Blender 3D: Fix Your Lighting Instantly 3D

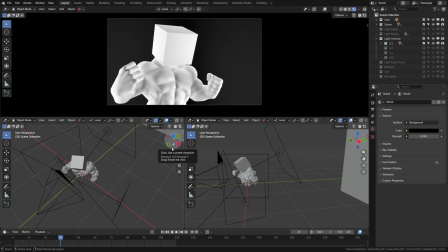[8:16]
So if we don't use shadows and depth of field to convey depth in our scene, our renders are just going to come out looking flat and boring. Now, this is something I covered in a previous lighting video, which I will link to the tutorial before in greater depth. But in general, the idea is that you want to have contrast and shadows in your scene.
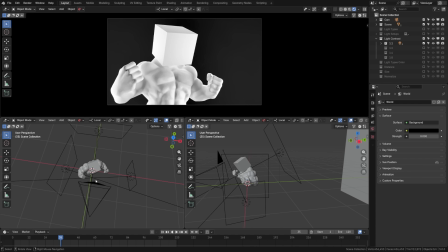[8:33]
For example, here, we have a very boring flat lighting setup where the lights are sitting in front of our character and they are all at the same brightness level, which is leading to a very flat scene. As opposed to this scene here, where the lights have been shifted slightly to be behind our character,
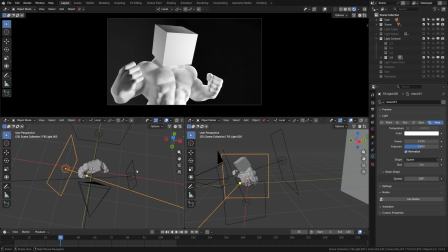[8:47]
you can also see that the lights here are a fraction of the other lights, which is allowing for a little bit of fill light to come in,
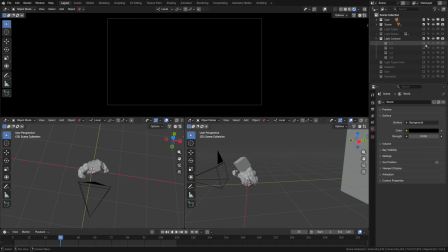[8:54]
but we're still getting a lot of shadow and shape in our character, and thus getting a much better image.
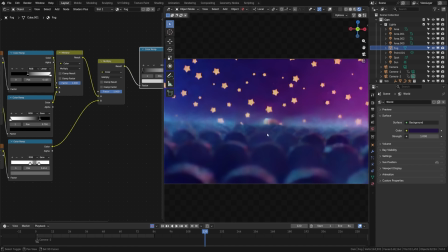[8:59]
Now, one way to add immediate interest to any scene is to add some volumetric lighting.
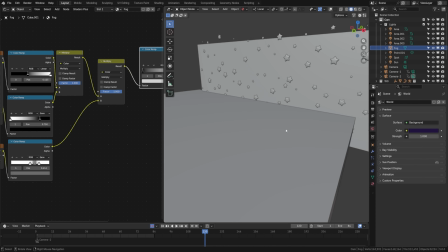[9:04]
Most people just add a cube over their scene and place it over the entire thing, and then just end up blasting the whole scene with fog.
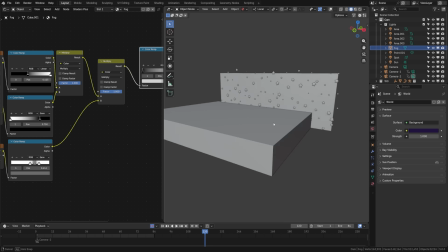[9:11]
But I think it's better to be a bit more intentional where you place your fog. Here, for example, in this ocean scene, I just wanted the fog to be rising off of the water.
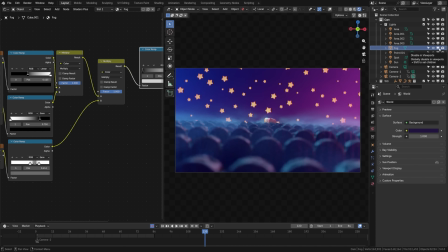[9:19]
And you can see here that if I turn that on and off, how much depth and interest that is adding to the scene.
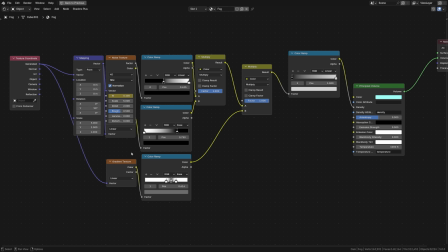[9:24]
Now, if you'd like to see the node setup I used here, I mixed some noises and color ramps in here so that I could control the fall off of the scene. I'll just let you pause here if you'd like to copy my setup. But essentially, I'm adding noise into it, but also adding a fall off from the top to the bottom.
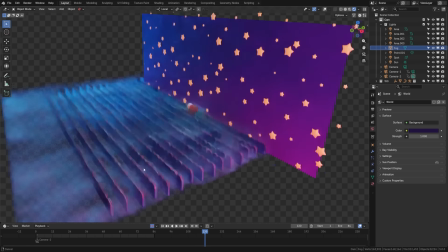[9:39]
Now, everybody would love to add volumetric lighting to their scenes, but as we all know, it can make render times explode.
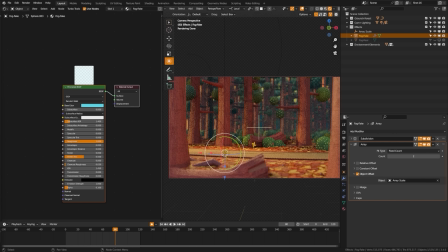[9:45]
So I actually have a tutorial where I show you some really cheap methods to get fast volumetric style rendering in your scenes. Check that out.
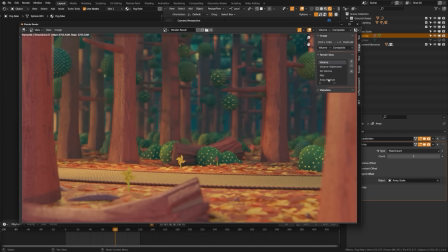[9:53]
I'll link to it in the description below. I feel like lighting is one of those things people struggle with a lot in 3D because it's actually less of a 3D specific skill and more of a real world skill. The lights and cycles work just like the lights on a set. And there's not much educational content out there on how to light your scenes. So if you'd like more videos like this, let me know in the comments below.